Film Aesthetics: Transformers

Welcome back to It's A Vase Productions. This is the first episode of Film Aesthetics,
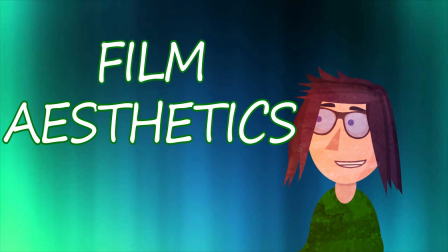where I will be briefly breaking down and discussing some of the film techniques used in popular cinema. By no means will I be discussing every aesthetic technique in every film,
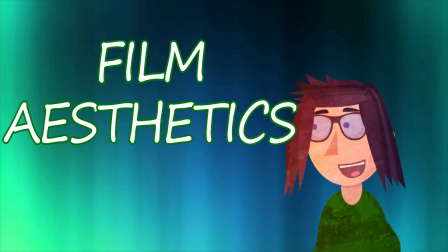but as more episodes come out and more movies are discussed, eventually you will start to pick up on the many different techniques used in filmmaking.
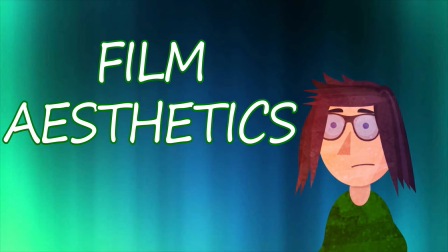To begin, what are film aesthetics?
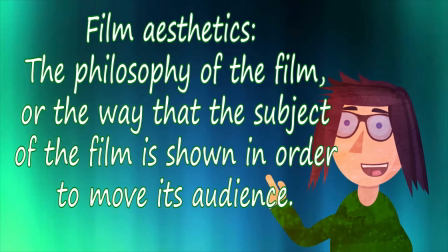To put it as basically as possible, it is the way the subject of a film is shown in order to move the audience. This covers everything from color to camera angles to depth and more. It is how the filmmakers make the audience feel the emotions they do when watching a film.
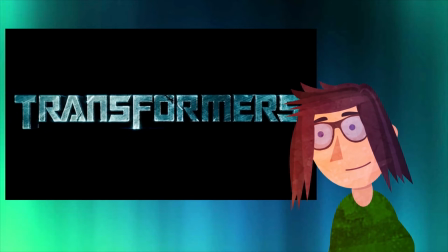So let's get right into it and talk about the aesthetics in Transformers. Right off the bat, I know many people complain, it's just Michael Bay,
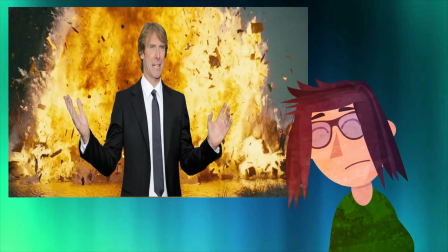shaky cam, and explosions, which is a complaint I understand.
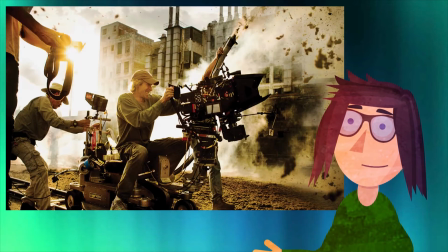Michael Bay, like some directors, certainly has his own style, and his style tends to be explosions,
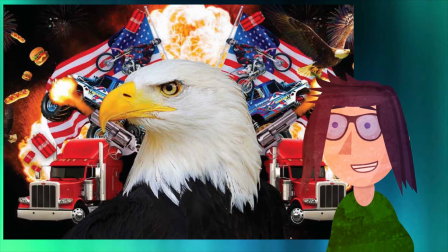America, who cares as long as it looks cool. But also, we are talking about a movie with giant fighting robots, so I'm just saying we left nuance behind a while ago.
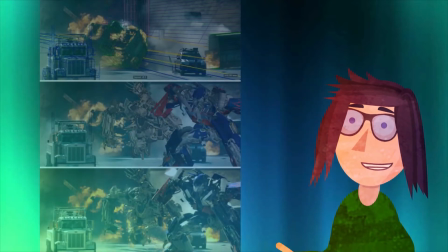When Transformers was released in 2007, it was at the forefront of CGI technology.
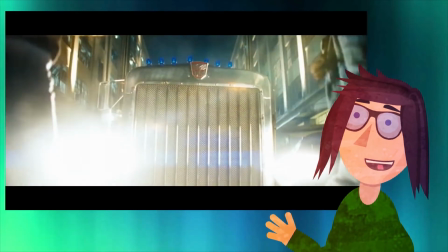Each individual Transformer had hundreds of moving parts.
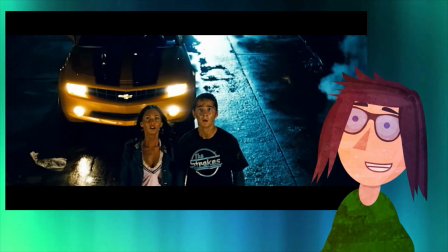Computer-generated characters were generally made by putting a human actor in motion capture suits, and then building the character from what was captured.
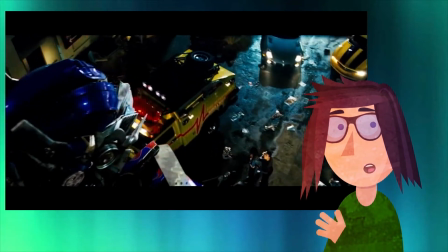Transformers actually had the animators design the characters first, since humans can't actually transform.
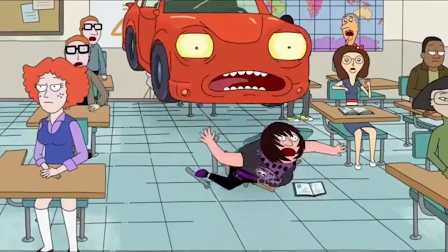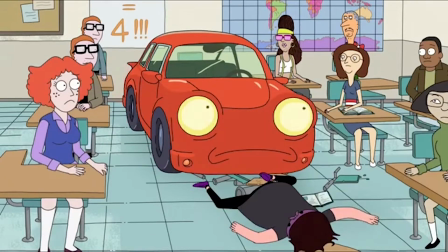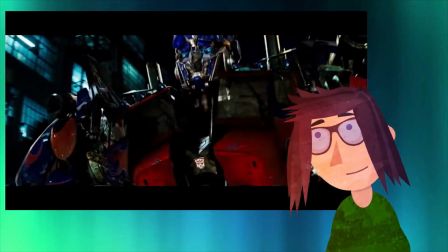And you know there's going to be a lot of transforming in a movie called Transformers.
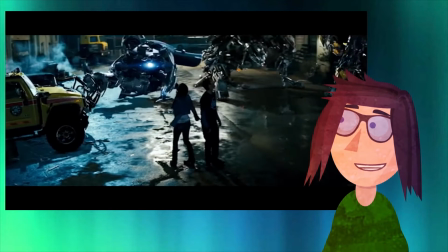It's what they do. Several techniques were used in order to more fully bring these characters to life. One such element is actually the shaky cam.
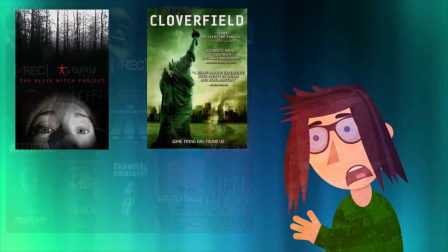Shaky cam footage is most notably used, and some would say overused, in found footage movies.
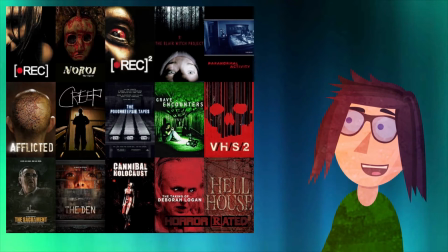These are movies where one of the characters in the movie is holding the camera,
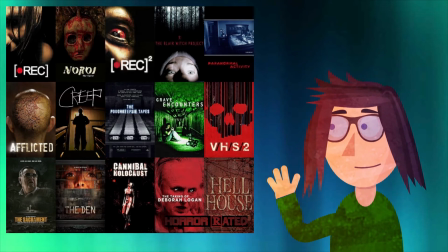and to make it more realistic, the footage is constantly interrupted and jarring. Transformers is not a found footage movie. In Transformers, the shaky cam effect is used to help show the immense scale of the Transformers themselves.
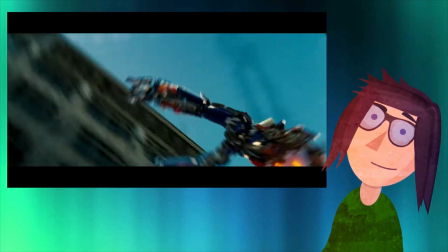When they jump or punch, it literally shakes the screen. This helps add a sense of weight to their movements to indicate that they are shaking the ground every time they move.
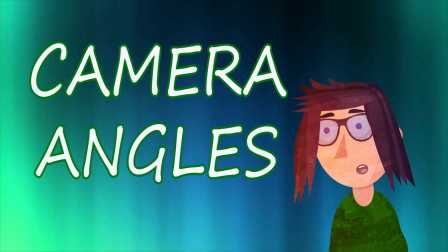Another important technique used to great effect in Transformers are the use of differing camera angles. A character can come off as being very weak or very powerful just by changing the camera angle.
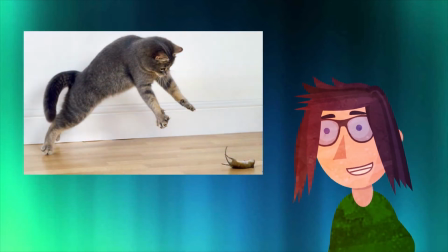Think of how a cat looks down at a mouse. From the cat's perspective the mouse is below it and small and weak. From the mouse's perspective, the cat is large and powerful and above it. Consider this scene from Oliver Twist.
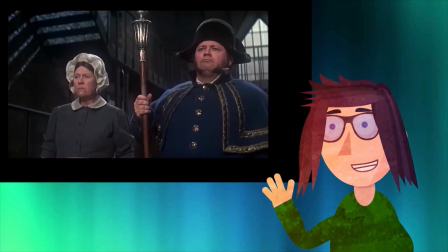As Oliver approaches to ask for more food, he is shown at a downward angle, making him come off as small and weak.
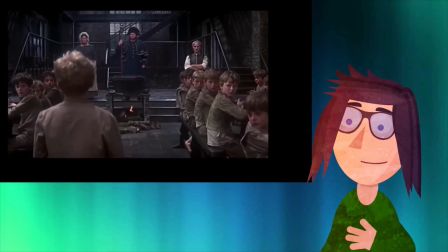Meanwhile the nun and soup captain are shown from his point of view at an upward angle,
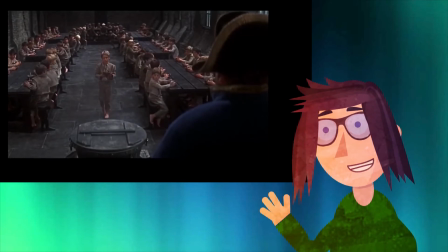making them large and powerful compared to him.
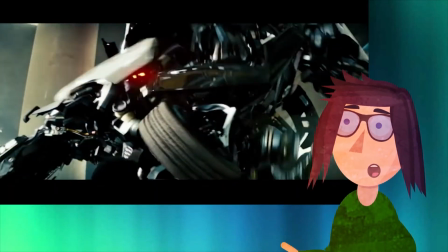Transformers takes this technique to its extreme in order to show just how massive the Transformers are.